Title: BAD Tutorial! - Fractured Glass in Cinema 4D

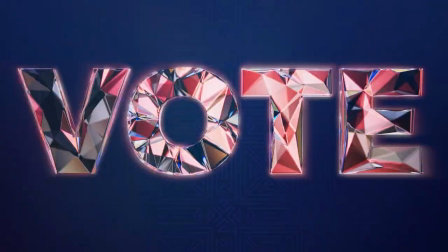0s
Here's how I made this fractured glass diamondy look for this vote animation.
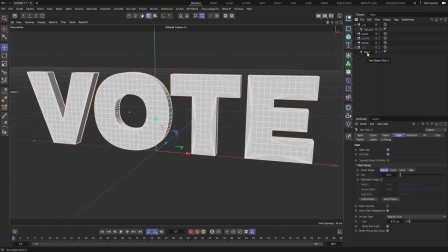4s
I started with type layer and I made sure that the caps had enough geometry so that when I put it into the polygon reduction tool,
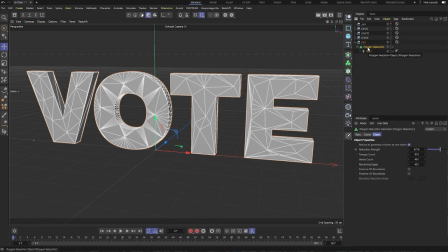11s
I had enough to make it look cool.
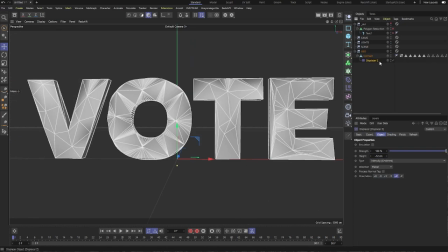14s
Then I converted the geometry and added a displacer only in Z, and then added a bevel deformer to clean up the geometry just a little bit.
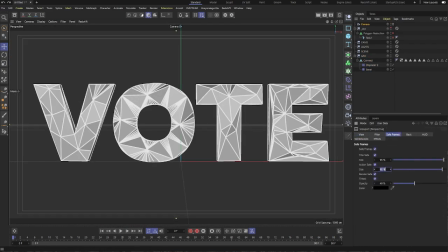21s
After setting up my camera and rendering settings,
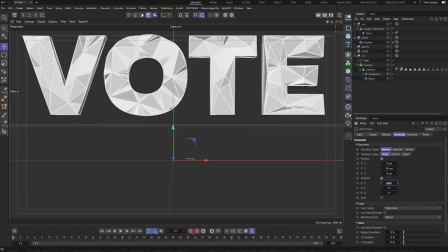25s
I moved on to animation by putting the geometry into a fracture object so I could control it with effectors and fields.
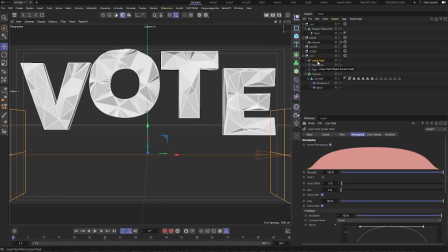32s
This whole animation is driven by one linear field and two effectors, one for the pop-up, which you're seeing right now, and then a second to do rotation, which you're seeing right now.
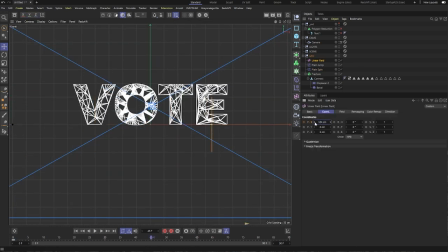41s
Each of those has a curve field layer in there controlling what the linear field, how it's interpreted to do the animation.
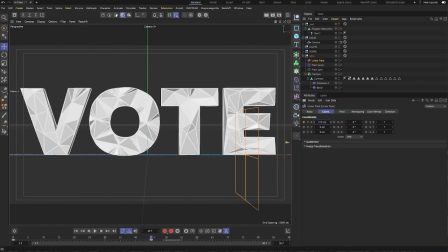50s
Kind of self-explanatory. So after adjusting the curves a little bit, I moved on to texturing in Redshift.
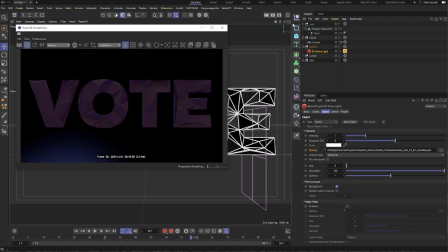56s
The core of this effect works because of the lighting, but first I need to adjust the material, which starts as a default glass material,
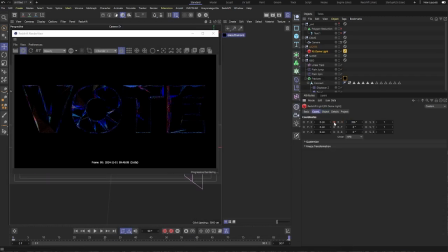63s
and then with the IOR cranked a little bit, there's also some rounded corners piped into the bump.
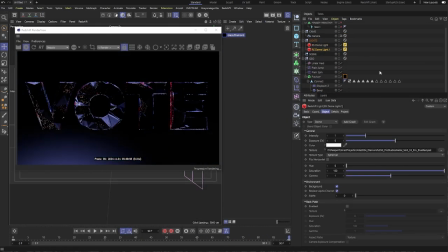68s
The lighting is two Grayscale Gorilla HDRIs rotating in opposite directions that I've tinted blue and red.
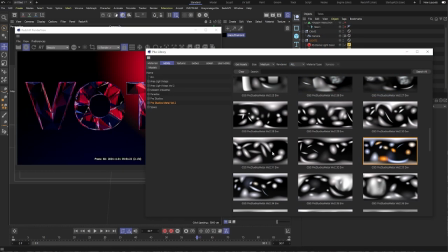74s
At this point, I'm realizing that's kind of dark, and so I'm adding in two additional
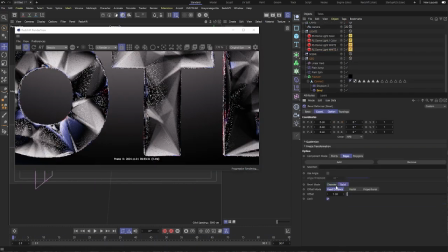80s
HDRIs from Grayscale Gorilla, I think the Pro Studios or the Metal Pack,
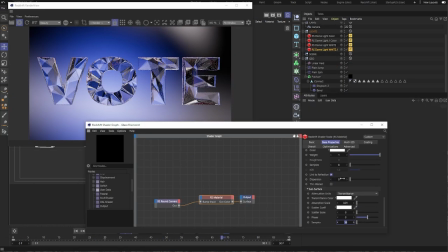84s
also rotating in two directions to give more depth to this effect.
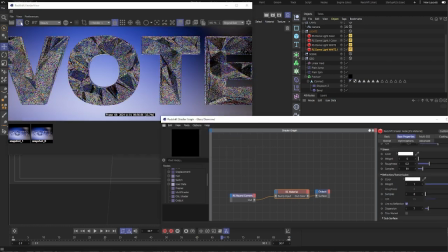89s
At this point, I'm adding a little bit of dispersion because all MoGraph people, if there's a translucent object,
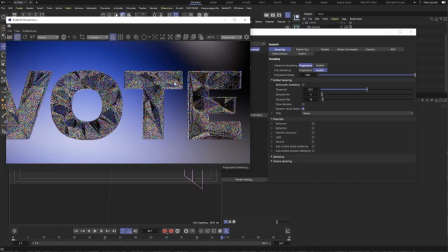94s
we want to see the color shift a little bit along the adjustment.
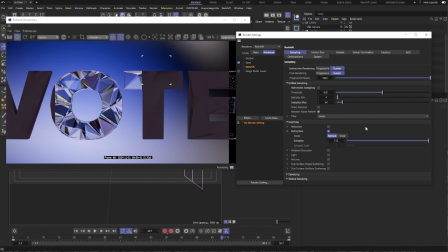98s
Okay, so here I am trying to figure out what the sample rate I should have in Redshift.
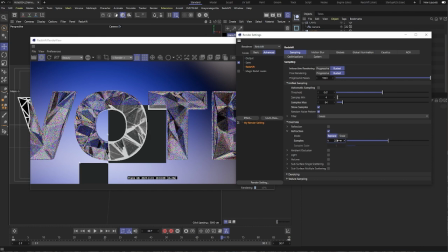105s
Yeah, I'm clicking show samples so I can see the bandwidth of what Redshift is working with.
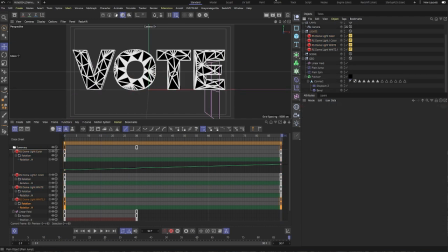111s
Here I'm realizing that I need to convert all of my curves to linear in order to have this loop properly.
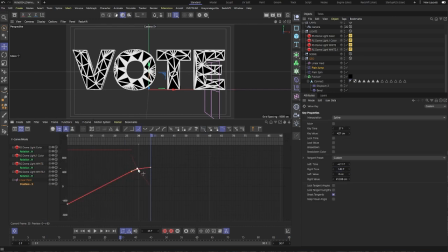117s
And also the E is landing a little bit hard, so I'm adjusting the curves manually to make it ease into it a little bit and not just stop.
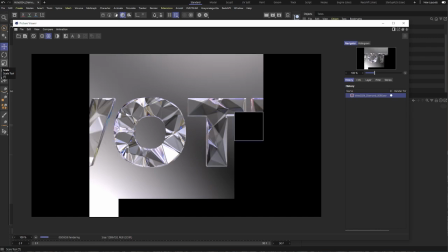125s
And that was off to render and into After Effects.
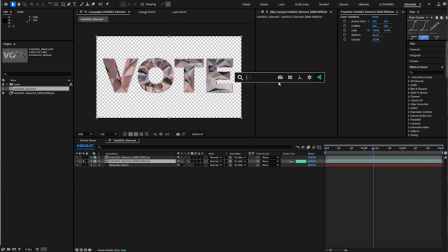129s
Here you can watch me realize in real time that I rendered with pre-multiplied alpha and not straight alpha
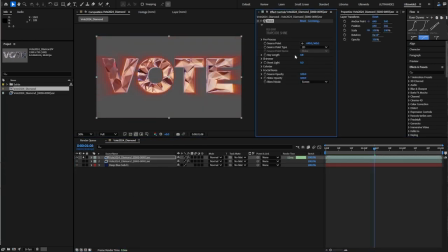134s
because I was going to do a shimmer effect by using the background through the whatever.
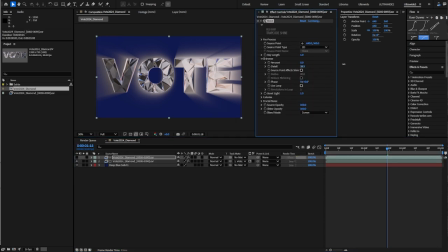140s
I had to use a fast box blur to expand my edges, and then I used a Trapcode shine layer as a matte for that. Here, I'm running through all of the blending modes to try and get a shine that works.
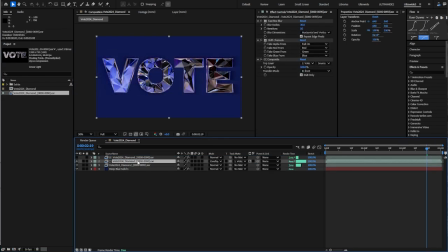153s
And it wasn't quite feeling at this point, I think because it was too wide or something about the colors, and so I adjust the curves right here.
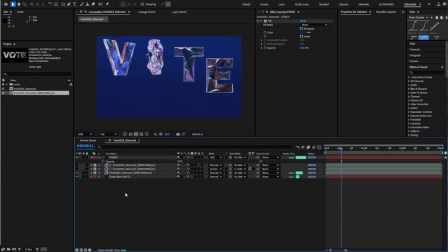160s
And then I moved on to an overall treatment by first adding a bit of atmosphere along the top and then adding a bit of a vignette around the bottom layer, which is just a radial ramp set to overlay to draw focus to the center.
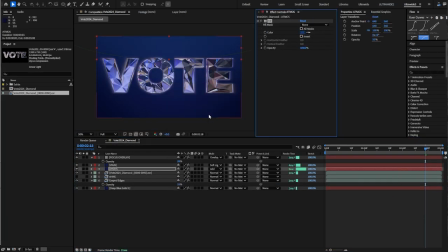175s
After some more adjustments with the shine, I moved on to adding this light flare lens leak from Flame.
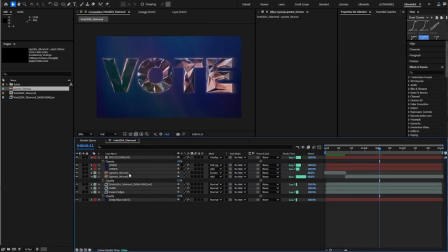183s
It's called Spectra. I love it to use this in projects.
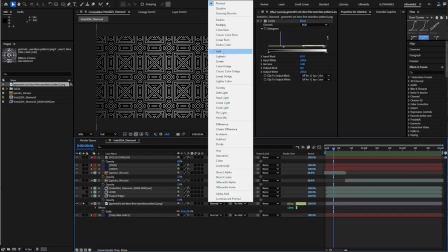187s
And I was looking for additional things, and so I added this Art Deco texture into the background.
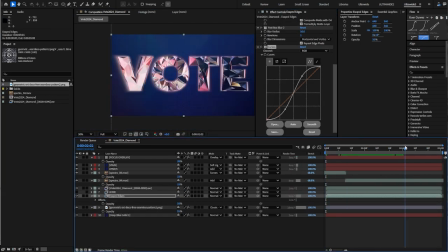193s
After some final adjustments with curves and blurs and whatever, here is the final animation.
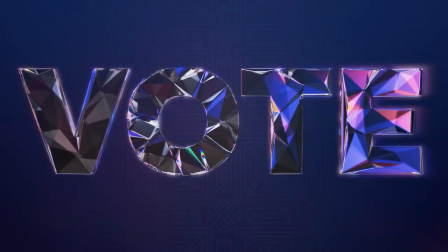200s
Dang, I thought this tutorial was going to be super quick and easy. How do people do this?
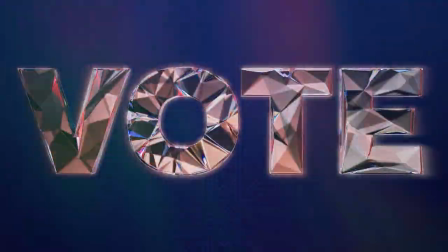205s
I thought I could do it in one take, and I don't even want to tell you how many times I've done this exact sentence. Was this even helpful?
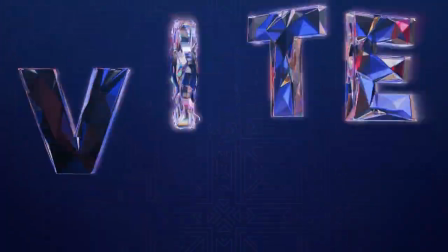210s
Because I was going so fast. Could you even follow? Anyways, go out and vote. Go make something cool.
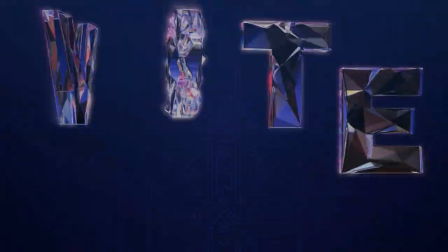215s
Bye.